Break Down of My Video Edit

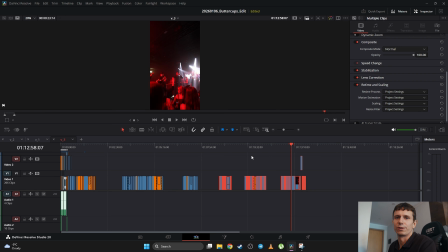249s
Actually, it's just for my advertisement. Once I had the material, actually before that I already had the idea for the song that I will use, and it was Fred Again, Feisty.
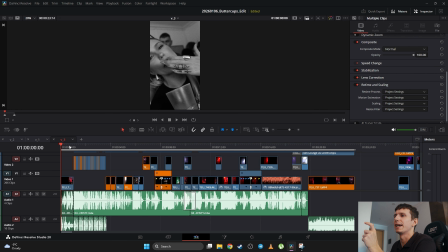260s
I like that track. I knew the part which I will use for the edit, starting from that wow moment. I already understood that since she's saying wow so much, I will have a lot of shots switching there, and I decided to go with the sound effect of some clicking.
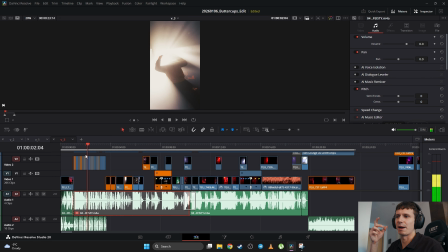277s
So this just camera going very quickly. I think I sped up the
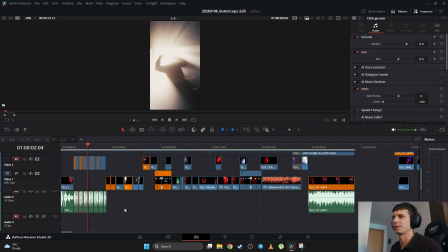287s
sound effect to 400% and just copied it, and that's how I used it.
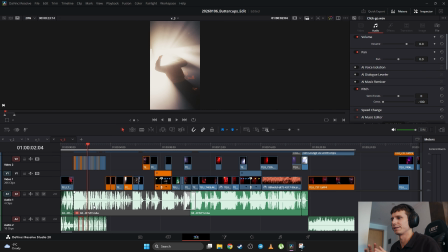293s
Just very basic sound effect, and it felt nice. And music is very important for me. Since I'm a dancer and choreographer, that's the same approach I have for the video edit. I try to sync the video and visuals to the music or to the lyrics. However, I try to do it in a balanced way,
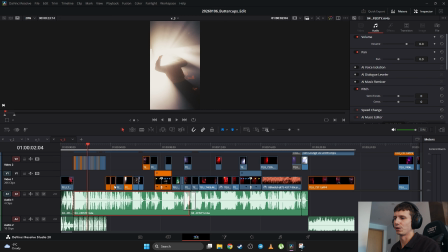311s
because if you are going to edit every shot to every single word or to every single beat, it might be a little bit too much. It might become tasteless in a way. Let me just go through the whole edit and tell you my logic behind everything and what is going on here.
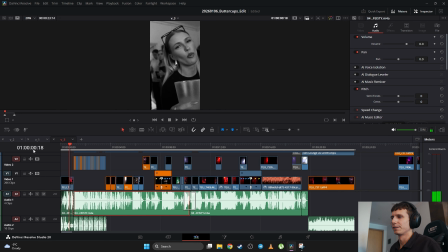330s
I started the video from this girl saying just trust in love, or like believe in love. I thought it's a nice way to start the video. She's like cute girl. She's just doing some gesture with her hand and just saying like believe in love.
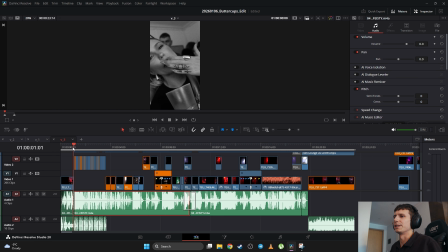346s
So I thought it's a good idea to start with this. And then there was this fast pace wow from Fred again. And there are many shots. So I've spent a lot of time actually doing this part.
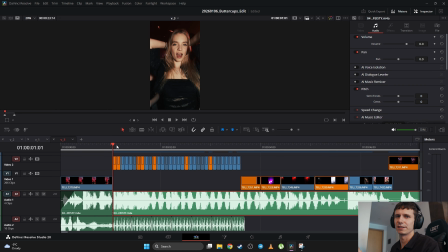361s
So every shot is handpicked. They are not random. It's not that I just randomly took something and put there. I went through, I found the moment, I thought it's nice. So I decided to go with girls and LED lights first.
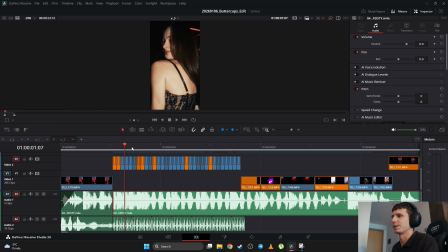377s
As you can see, some chicks, LED lights, some skin, showing some girls. Then I started switching to like more like different shots, like with some guy, then some lights, random lights,
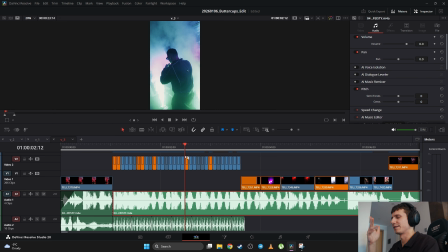395s
then a bit of hip-hop artist. But since this edit is so fast, the organizers couldn't see the actual rapper performing. Some guy, actually I think it's one of the organizers, and they are changing very quickly, but they give the vibe, like they give the atmosphere.
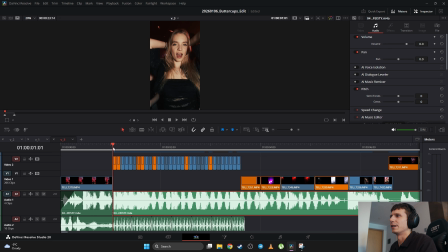412s
So I also originally had them in a random order,
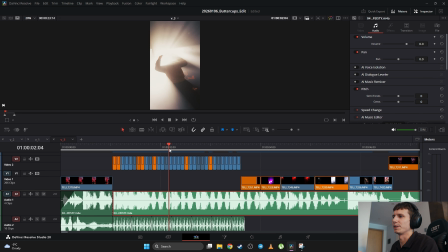416s
but then I decided that there has to be some thought also in that edit,
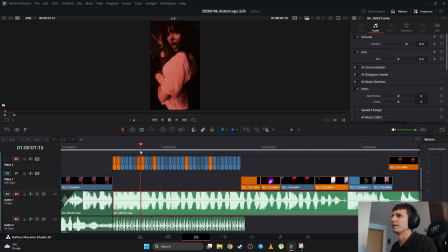422s
so I decided to go with the skin, then switching to lights,
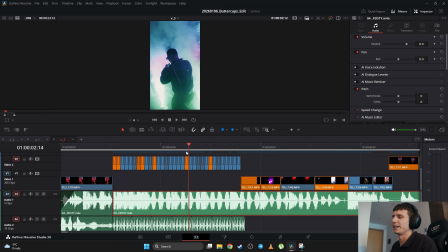427s
then switching to like guys, you know, like hip-hop artists,
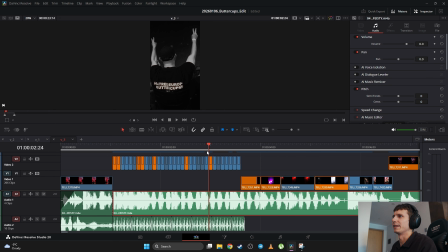433s
some like, you know, more aggressive vibe, and then it went to black and white. So
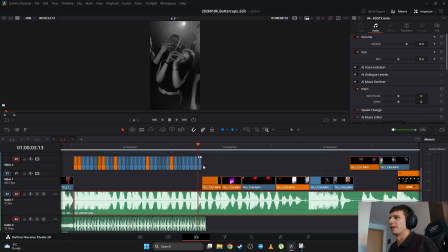440s
now we're moving on to a slower edit. So if here I used only 2 frames per shot, now here we have like longer shots.
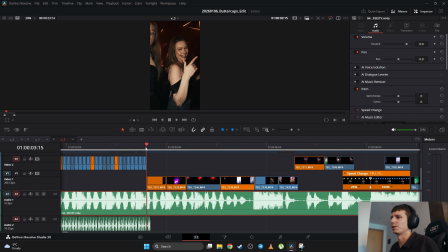448s
So here I used the lyrics a bit. So she says, what a sight to see. Yeah, so I decided to use this cute girl just like flicking her finger, and I thought like it fits to the lyrics, like what a sight to see.
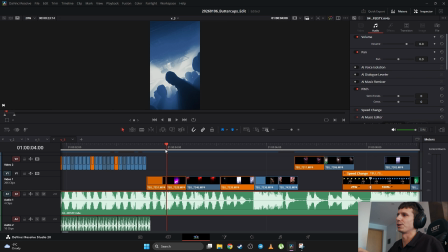463s
So what a sight. And the sight is like a general shot of the crowd, and I really like how I've managed to catch the light. I did a little bit of zooming in, actually a lot of zooming in. So yeah, as you can see, it's like way far, but that's the actual zoom in that I did. And I had a really nice camera movement there.
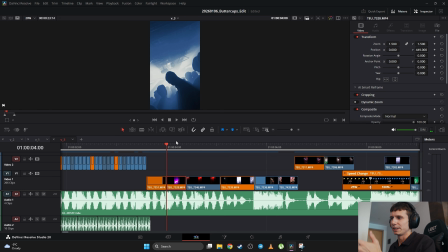483s
Yeah, see, so it's like a bit of like bouncy, and it fit well to the word sight and also to the pace of the beat.